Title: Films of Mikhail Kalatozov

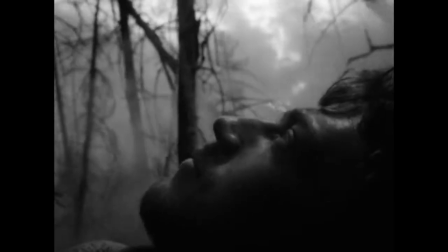Kala Tozov utilizes close-ups on his characters experiencing an internal conflict whether it's when they've reached a moment of realization,
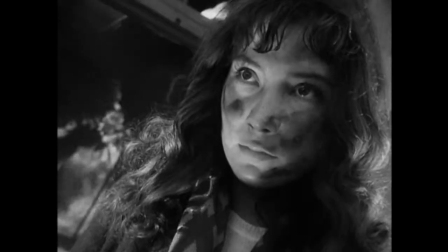confusion, flood of emotion, or grief, creating an isolation from the world.
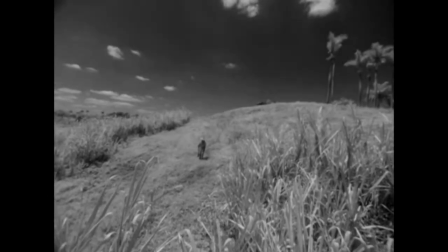Extreme wide-angled shots are common in Kala's films as they present the big picture in a more distorted way.
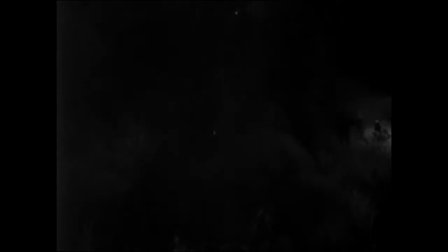This hints the destructive and dangerous nature of the environments the characters are placed in.
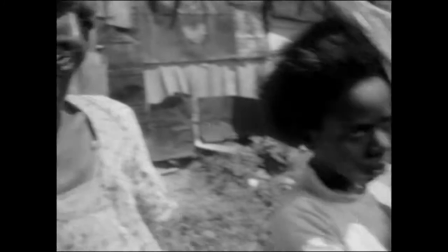The camera often passes the characters closely whilst avoiding them ever looking into it.
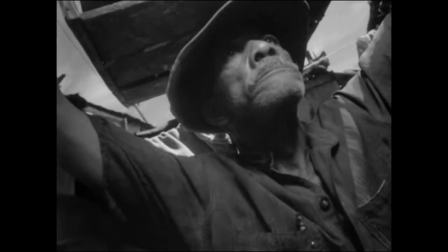This way, we catch a glimpse of the emotions running through a character presented, very much like the way we would when walking past people in reality.
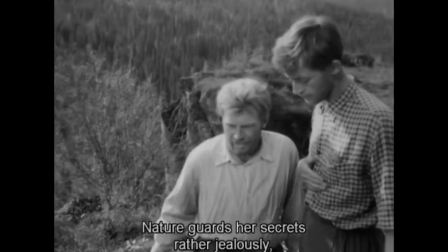Mikhail and Yuruzhevsky share a common appreciation for nature, yet they recognise the cruelty of it too.
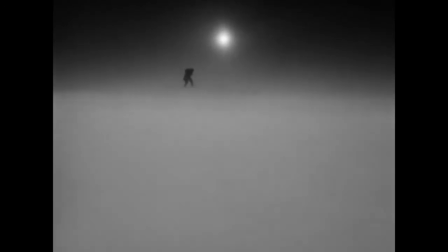This is reflected in the way his characters are usually pictured as tiny silhouettes against the vast landscapes.
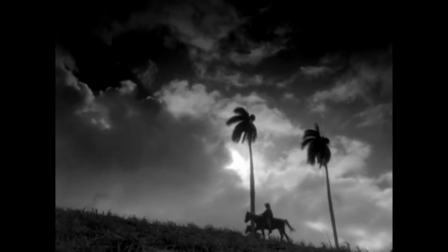This puts forward a certain irony as his suffering characters are always put against a picturesque landscape, like a shadow that doesn't belong.
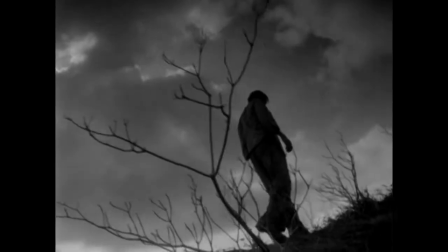In a way, these landscapes act as a window into the human psychology. The use of proportions here also emphasise the battle between man and nature.
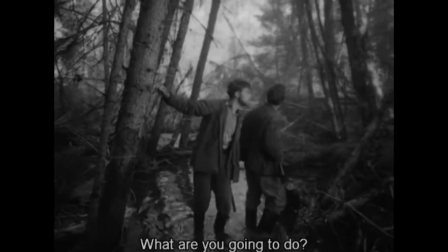In the film The Letter Never Sends, the main enemy recognised is nature, and ironically, the characters are placed in the midst of it.
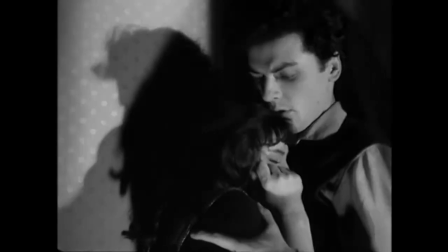An expressionistic means of lighting is used with a stark contrast between light and dark.
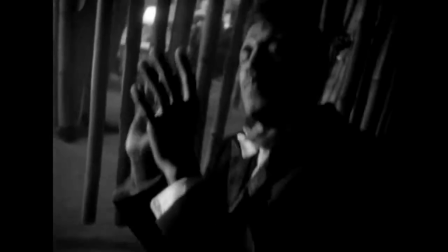Color to Zove uses this to set the mode off tragedy or highlight the gravestone of the situations he puts forward.
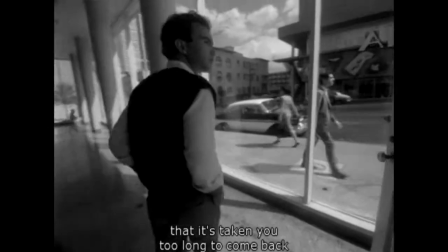In order to enhance realism, he mostly makes use of organic lighting and coloured filters that exaggerates
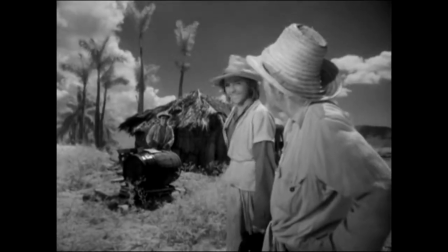contrasts and give the skies a dull outlook whilst keeping the sunny aspect.
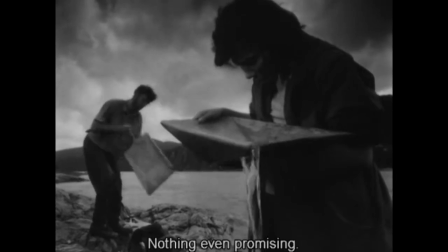This reflects the gloomy atmosphere during the period of revolution and war. There is an idiosyncratic use of mise-en-scene in Mikhail's films.
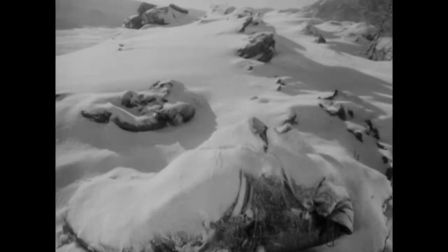Water and snow are examples of elements of nature that are always present in his films.
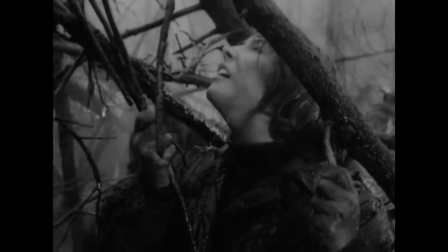The fluidity and purity of water represents a temporary calmness of the characters.
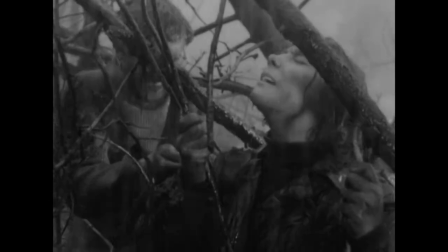Hence, he uses this aspect to accentuate the positive energies of the characters. The snow brings about a feeling of innocence.
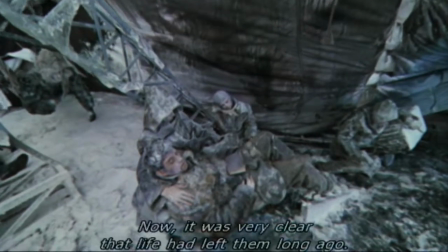However, ironically, it's also one of the causes of the character's demise in Mikhail's films.
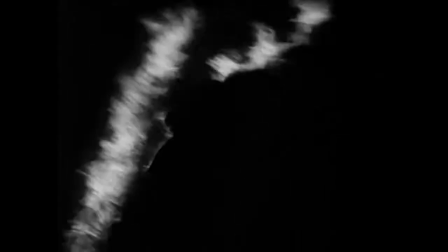These elements are often juxtaposed by another prominent element in all his films. Fire, an element capable of destroying anything and everything it touches.
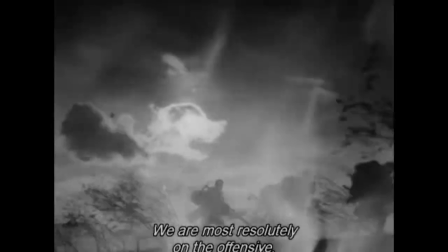In the unsensed letter, superimpositions of fire appear to foreshadow the destruction that awaits.
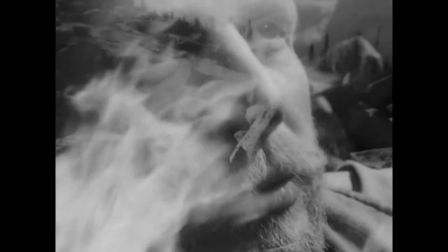They are also used to signify the internal conflicts of the characters and the fire that fuels their passion.
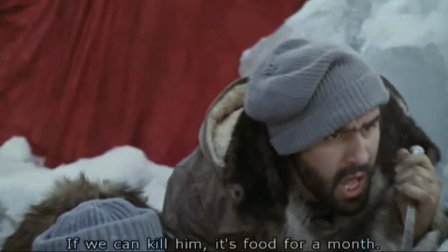Animals are also a common symbol for the ruthlessness of mankind and for loyalty, conscience and freedom.
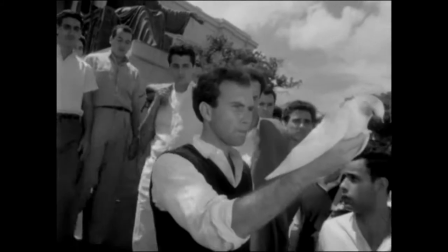They can be used as an allegory for the characters too.
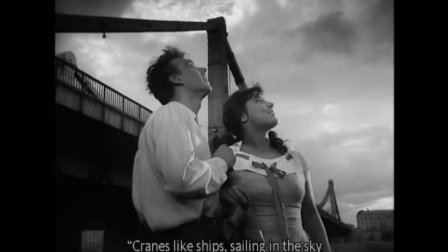For example, in The Cranes of Flying, very much like the Cranes, Veronica is propelled by her instincts and driven by her feelings.
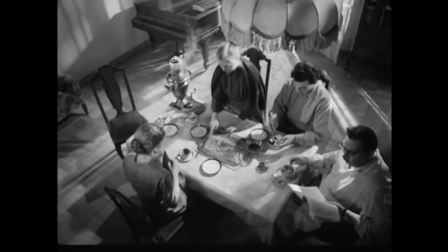Also, elements like the ship in the red tent, the tent in the unsent letter and the house in the Cranes of Flying are a symbol of unity and personal space for the characters.
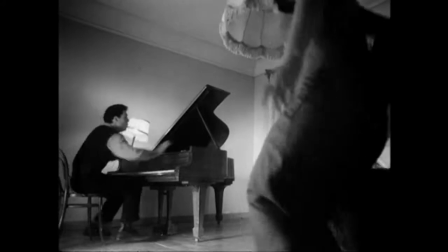However, these personal spaces are often invaded by nature or aerates. This signifies the intrusion of public into private spaces. Mikhail prefers the seamless flow of camera movements. However, abrupt cuts are also widely used in his films.
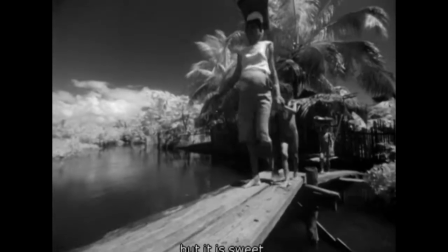This is seen in I Am Cuba when the sweet tranquility of the river is interrupted by the cut of an American band playing booming music on the rooftop.
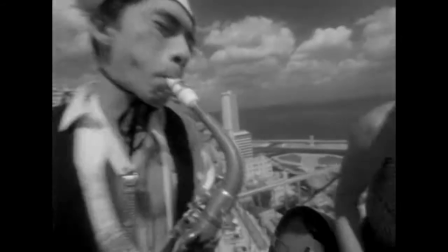This signifies the intrusion of the American Mafia into Cuban territory before the revolution.
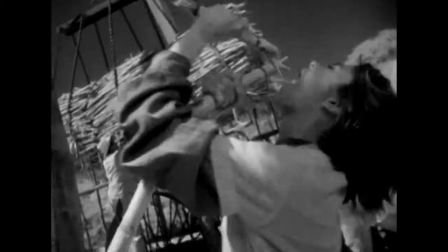He also utilizes parallel editing to create a certain irony or discontinuity.
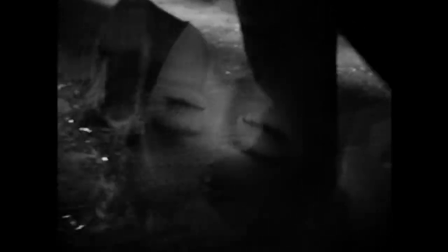This can be seen during the raid scene in The Cranes Are Flying when there is a cut from Mark's feet to Boris's boots,
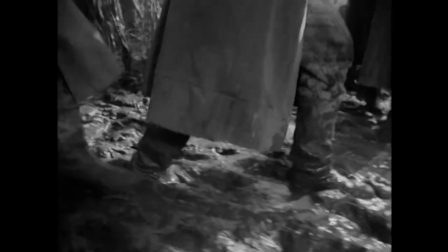creating a symbolic continuity of space in a discontinuous cut, magnifying the motive of betrayal.
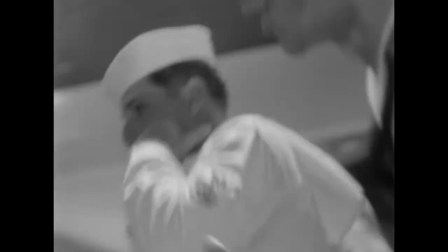Rapid, fast cuts are also used to heighten attention and bring about a sense of uneasiness to the audience.
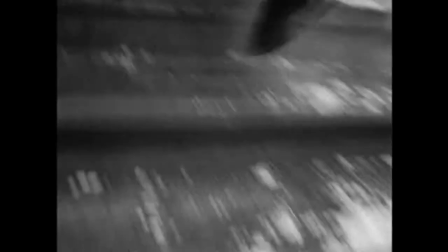An example is this scene when Veronica is on a run to commit suicide. The montage of feet, fans, smoke and snow are cut so rapidly that it creates an uneasy tension.
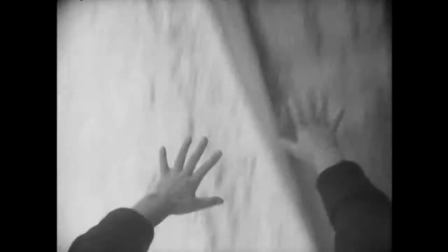The cut to the train's horn is a symbol for her to snap back to reality.
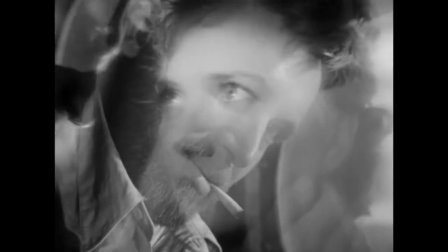Superimpositions and dissolves are widely used to bring about the feeling of nostalgia from the characters and their yearning for someone.
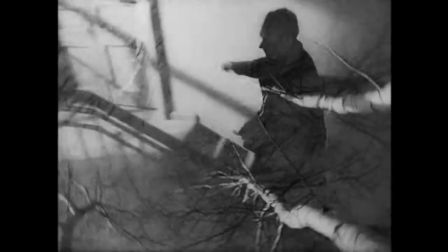When Boris dies, triple exposure and the swirling of the camera depict the future he'll never have.
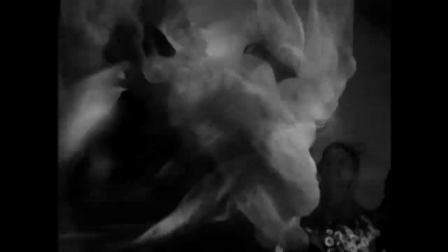One of the key themes that drive his films is love.